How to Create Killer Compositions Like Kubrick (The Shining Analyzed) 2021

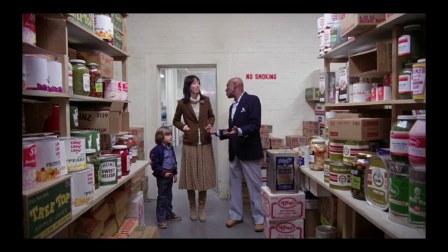[4:07]
But what we're noticing is a lot of red colors, right? Some greens, we've got the blue, and then we've got some yellow right here, okay? Right up here and here. And then we switch over to this shot. You can see how they arranged it to have more greens.
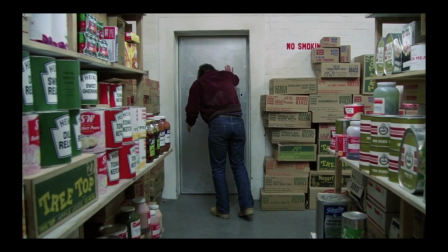[4:19]
I don't know why, but it could be because he's wearing a red jacket, blue jeans, and then they're creating a hierarchy with way more green. All this green in the lettering, in these cans, some red right here, and this was here before, and then more red over here. So when we switch back and forth, you can see the difference. More red, and then they're switching it to green.
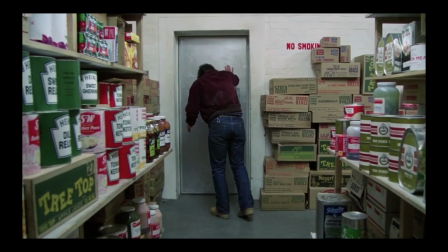[4:38]
And it could be according to what the actor is actually wearing, just to try and harmonize the whole scene. A little bit of yellow up here, see? Okay, so let's flip through these. Got another interesting shot.
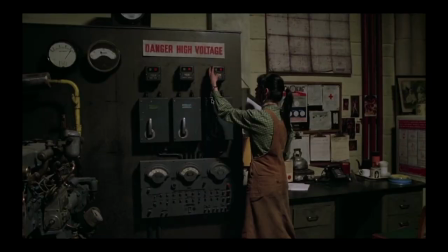[4:48]
This one, we see her wearing green, okay? They made her wear green for a reason, right? It's all part of the whole shot. So she's wearing green. We've got red up here, yellow's over here, and then blue on the right side. Got a little bit more yellow here. And then as the movie progresses, we'll see her running into the hallway, into this room, where we've got more green.
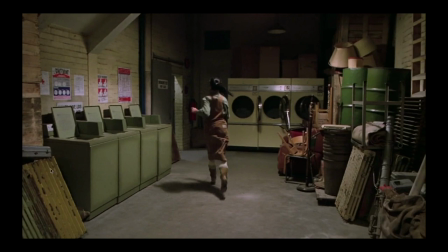[5:08]
She's wearing green. There's green here, but then there's also yellow. We've got some more red, some blue, and then more yellow here.
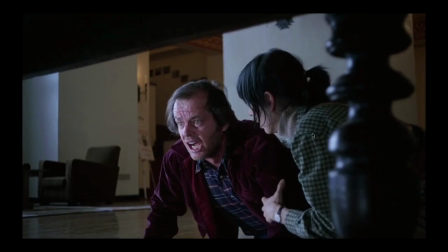[5:13]
So they're creating this hierarchy and matching the actor's clothing to try and complement the scene that's being set up. So right here, she runs to Jack, and she's wearing green. He's wearing blue, and then also red. And then in the background, we've got that yellow. So they're creating that balance and harmony in that shot.
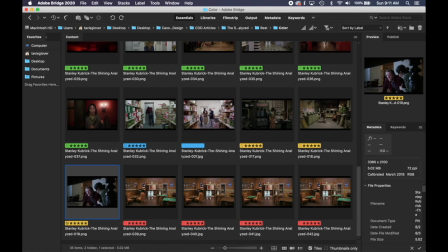[5:29]
And it all plays out through that sequence. And I wanted to show you these.
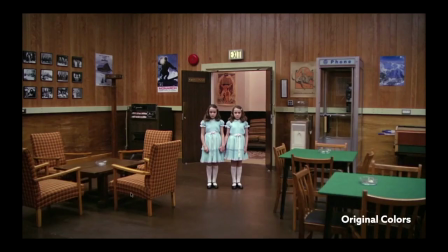[5:33]
This, I edited some color into it and out of it, but we could see the blue in the posters here. Phone, got the red in the bell in the poster, and then the green over here, more red. Some yellow tones in the chairs right here. Okay, so we've got the four colors, and there seems to be a hierarchy, right?
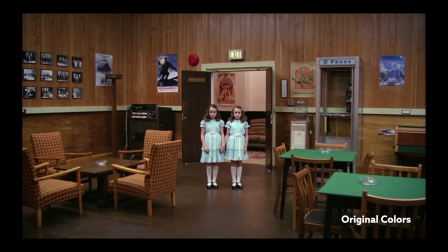[5:49]
A lot of like reddish, brownish colors, which could be considered neutral in areas, and then the blue and then the green. But as we cycle through, I'm gonna edit out the green, and we can see what the difference is with the scene. So with green and without, so it adds a little bit to there with the green. And these are probably like poker tables.
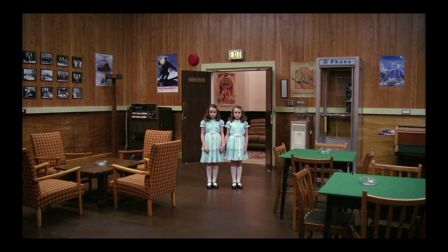[6:07]
People can, it's like the gaming room. People can come in here and play poker or whatever. And then here's a foosball table on the right. And a cigarette machine probably. But so brown tables here, and then we're gonna change the green over to here, see how, if it affects the balance of the image, which it doesn't really, but it definitely draws more attention to the left side than the right.
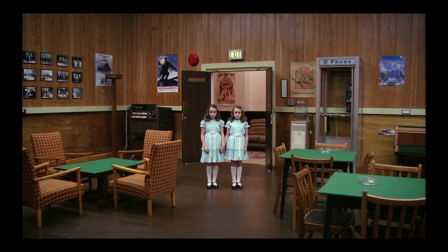[6:26]
And then here's green all around, kind of balances it from left to right, as well as the blue right here, with the blue poster on the right and the left, and then splits them down the middle of the frame here, who are also wearing a variation of blue. We've also got blue in the handles of the foosball table.
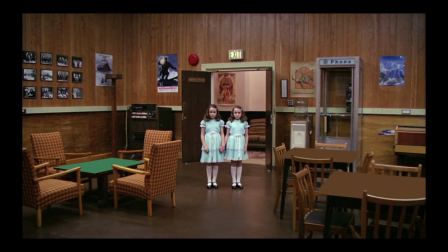[6:42]
So that shows you the difference that the color will make in the scene, and it can be planned out just as they're doing in this movie.
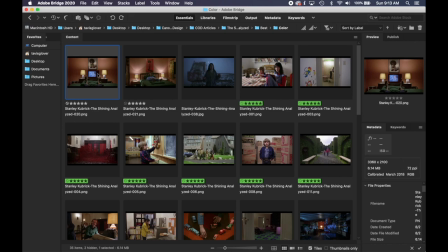[6:48]
Okay, so let's cycle through the rest now that you know the concept of the color, and we'll see how they do it. So here we've got the red background, blue TV, yellow, and then the green sheets.
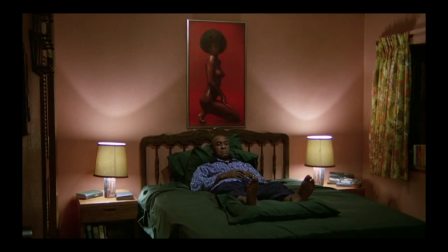[6:57]
So this is all planned. They could have had white sheets, which is really standard for any place, but we've got green now. We've got the red in the background, yellow lamps, got more like variations of green and red in the curtains, and then he's wearing blue.
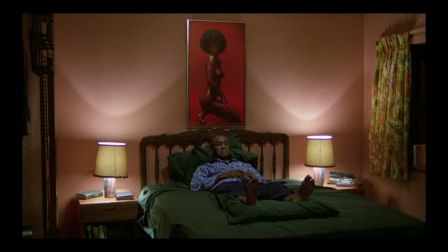[7:11]
So they're planning that whole shot, the color of this shot, with those four colors and trying to create a hierarchy of the colors, right? So I would say blue is probably the least amount of color here, and then the red would be the most,
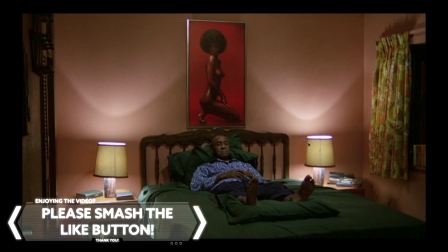[7:24]
I would say, because of the walls, the green, and then the yellow would be the least amount. So that's small, medium, large, and extra large, if you want to think of it that way.
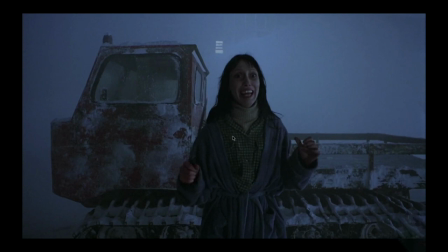[7:32]
This shot, see what she was wearing, the green, her shirt's kind of yellowish in this shot. It's actually like more of a tan, but when it's surrounded by blue and this green, it's kind of looking yellowish, right? She's wearing blue, the background's blue, and then she stops by this red vehicle here.
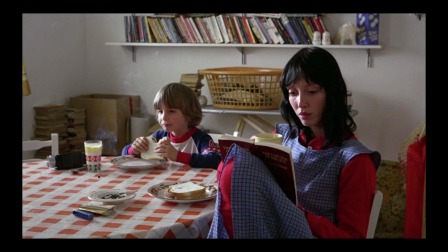[7:47]
So they're planning these shots. Also got the green on the glass, a lot of red. Red plays a big part in this movie, by the way.
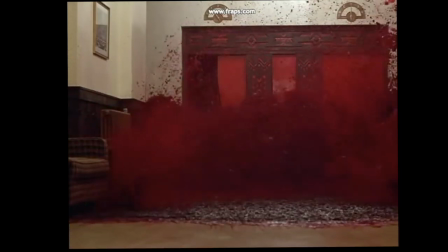[7:54]
Just saying, it's the color of blood, obviously. And we all know that cool shot of the elevators opening up and just a ocean of red coming out of it.
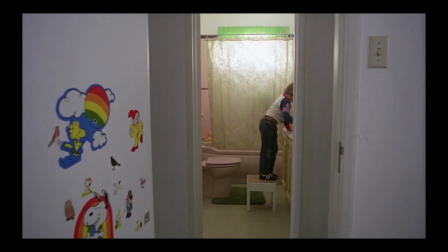[8:03]
Pretty crazy looking. More green, red, yellow, and blue. And Danny's wearing blue and red. And then the background, we've got the green up there. Bathroom is a variation of red. It's pink.
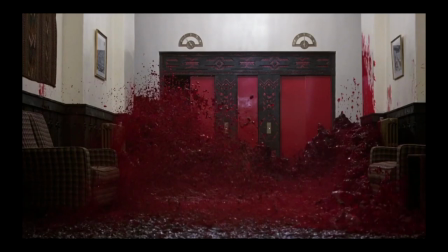[8:13]
Here's that shot with the red. What is that?
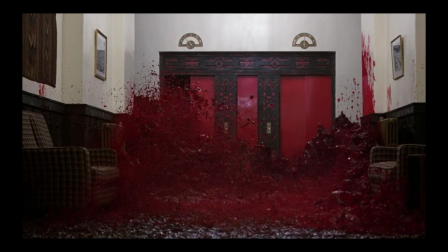[8:15]
Strawberry fruit punch, probably. Super bright red. Every scene we've looked at before has red, green, yellow, and blue, right? Variations, and they're setting up the scene. Well, look at this scene. It's all red. The red blood, the red doors. These are neutral colors. These are neutral colors. The seats, and then this tapestry up here is a neutral color.
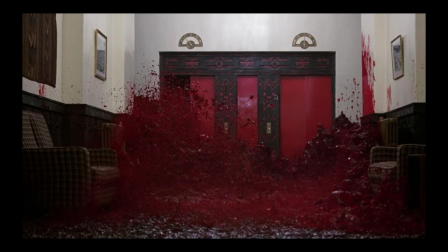[8:34]
Very, very, very little green or color other than red. So they're setting up this scene to look completely red as much as possible.
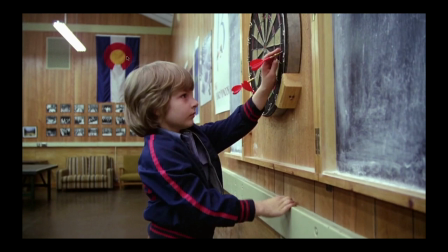[8:40]
Here we got more variations, yellow, blue, red, and we're just missing that green color. A little bit of green by his hand and in the dartboard. But you'll notice how red is playing a part, right? They could have had blue darts, but red, they chose red darts, okay? Red's a huge factor in this movie.
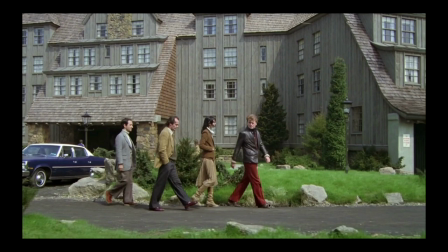[8:57]
So who's leading the group right here? This guy, right? What do they dress him in? Red pants. So everybody's following the red. And what does the scene look like? They're surrounded by green. He's wearing a yellow jacket, and then the car is blue on the left. So we can see how they're planning this around colors.
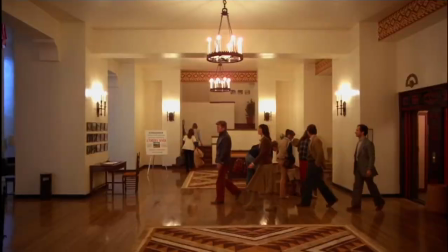[9:14] I'm outlining a new writing project.
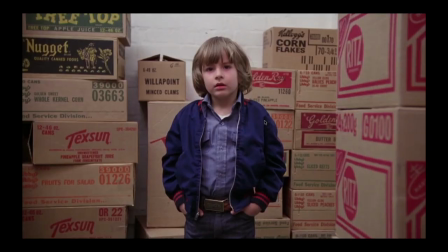[9:20]
And this scene, he's getting a sense of The Shining, right? The eerie music is rising up, and then they surround him all by red. Look at all this red. And then, but we've got a splash of green, yellow, and then he's wearing blue.
You got a dozen jugs of black molasses.
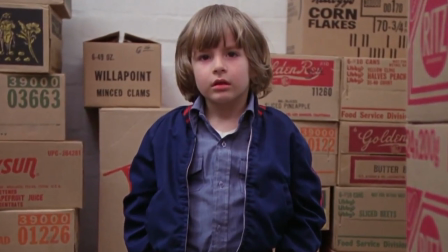[9:35] We got 60 boxes of dried milk.
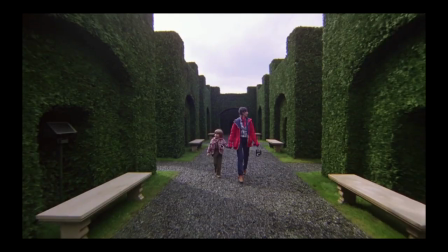[9:42]
Right here, we're surrounded by green. She's wearing red and blue. This shot is pretty cool because he's sitting there by himself.
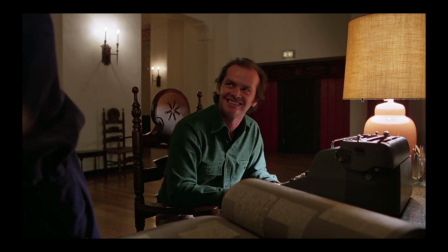[9:49]
He's wearing green and he's with the red, right? And then the yellow. they're missing Blue. But So what they do is she walks up from the long hallway into the room he's sitting in, and to complete the color, she's wearing blue.
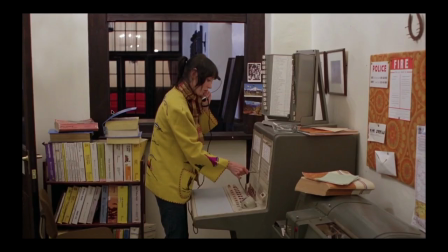[10:02]
So that's pretty cool. In this shot, she's wearing yellow, a little bit of red. Got blue in the postcards here, red in the background, green in the book here.
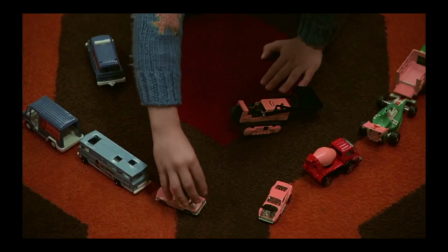[10:10]
So you can see that this stuff is all planned out. He's wearing a blue sweater, got the red, splash of green, just missing that little bit of yellow.
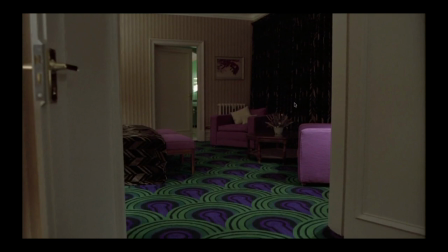[10:17]
And of all the colors we've looked at, they're all basically, you know, the primary colors with green. Everything looks pretty normal, but for room 237, the weirdest room in the whole hotel, look at these colors.
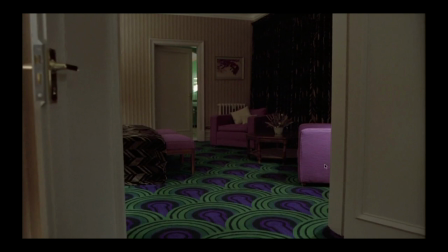[10:30]
They're using green with purples and these other variations of purple and pink, and then lots of stripes and crazy patterns. So isn't that weird how they're saving this weird color for the weirdest room, right? And then the room that he goes into, the bathroom, is green with yellow.
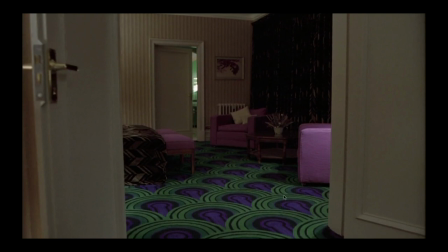[10:46]
All this is planned, maybe to affect you psychologically or just to complement the scene, but this one's definitely,
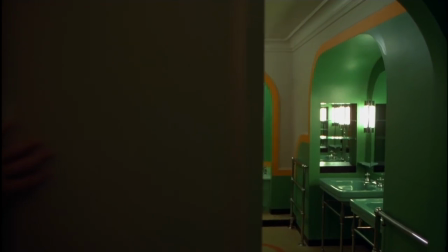[10:54]
the room 237 is definitely planned to look weird and give you that weird feeling, especially the way they film it and all that.
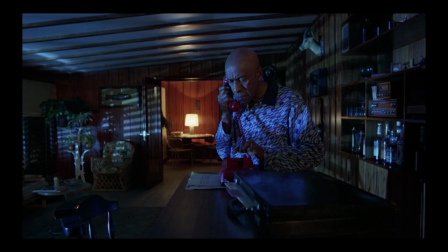[11:00]
Here's another one, blue lights. He's wearing, could be wearing white, but it's reflecting the blue colors. He's talking on a red phone, yellow's in the background with a lamp, and then we've got this tree with green on the left.
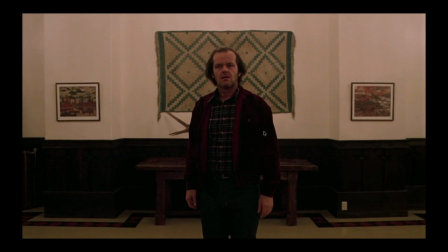[11:11]
This one, he's walking up and he stops right in front of this green tapestry. He's wearing red and blue.
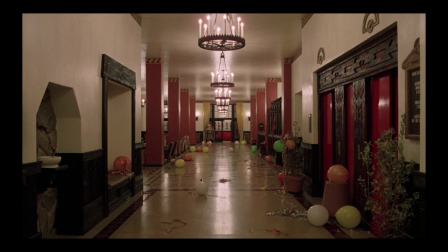[11:15]
Hallway, of course, they splash a little bit of green in there, surrounded by red. We're just missing blue here.
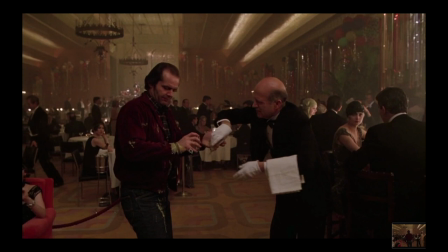[11:21]
And the liquid he spills on him is yellow. He's wearing a red coat, but he spills yellow on him. We've got the green on the right side here in the background. And then we've got the blue jeans down here. Interesting, right?
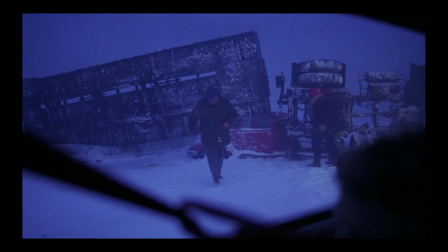[11:32]
We got this. Of all the colors of the any car that could be crashed here, it's a red one. And then of any color that of hat they could be wearing, it's red. So that's just showing you the way red is a major player in this movie.
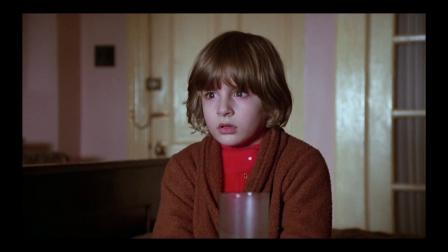[11:45]
We've got this red shirt underneath his robe, surrounded by the yellow background there.
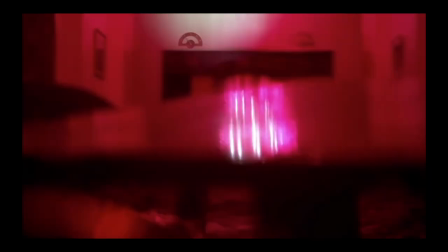[11:50]
This one's pretty cool. That's a reflection from the hallway.
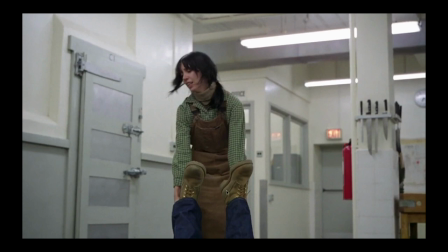[11:53]
She's wearing the green, dragging his yellow boots, his blue jeans, and then we've got the splash of red with the fire extinguisher.
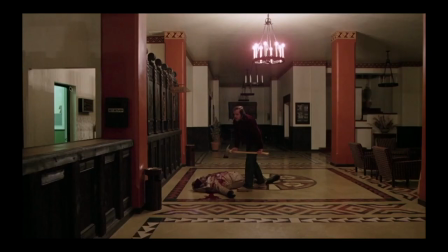[12:00]
This one, they had that green light on the left side, surrounded by red, and then he's wearing blue there.
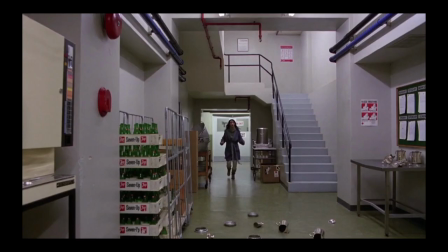[12:06]
Floor is yellow. This one, she's running through the hallway. They put green bottles on the left here. Got lots of red here in the pipes, and then also blue pipes to complete that color scheme that they're going for. Got yellow here on the left side here with these little swatches. She's running through the hallway.
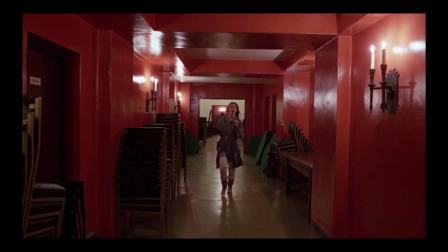[12:20]
It's a red hallway, but of course they add splashes of green on the left and right with those tables.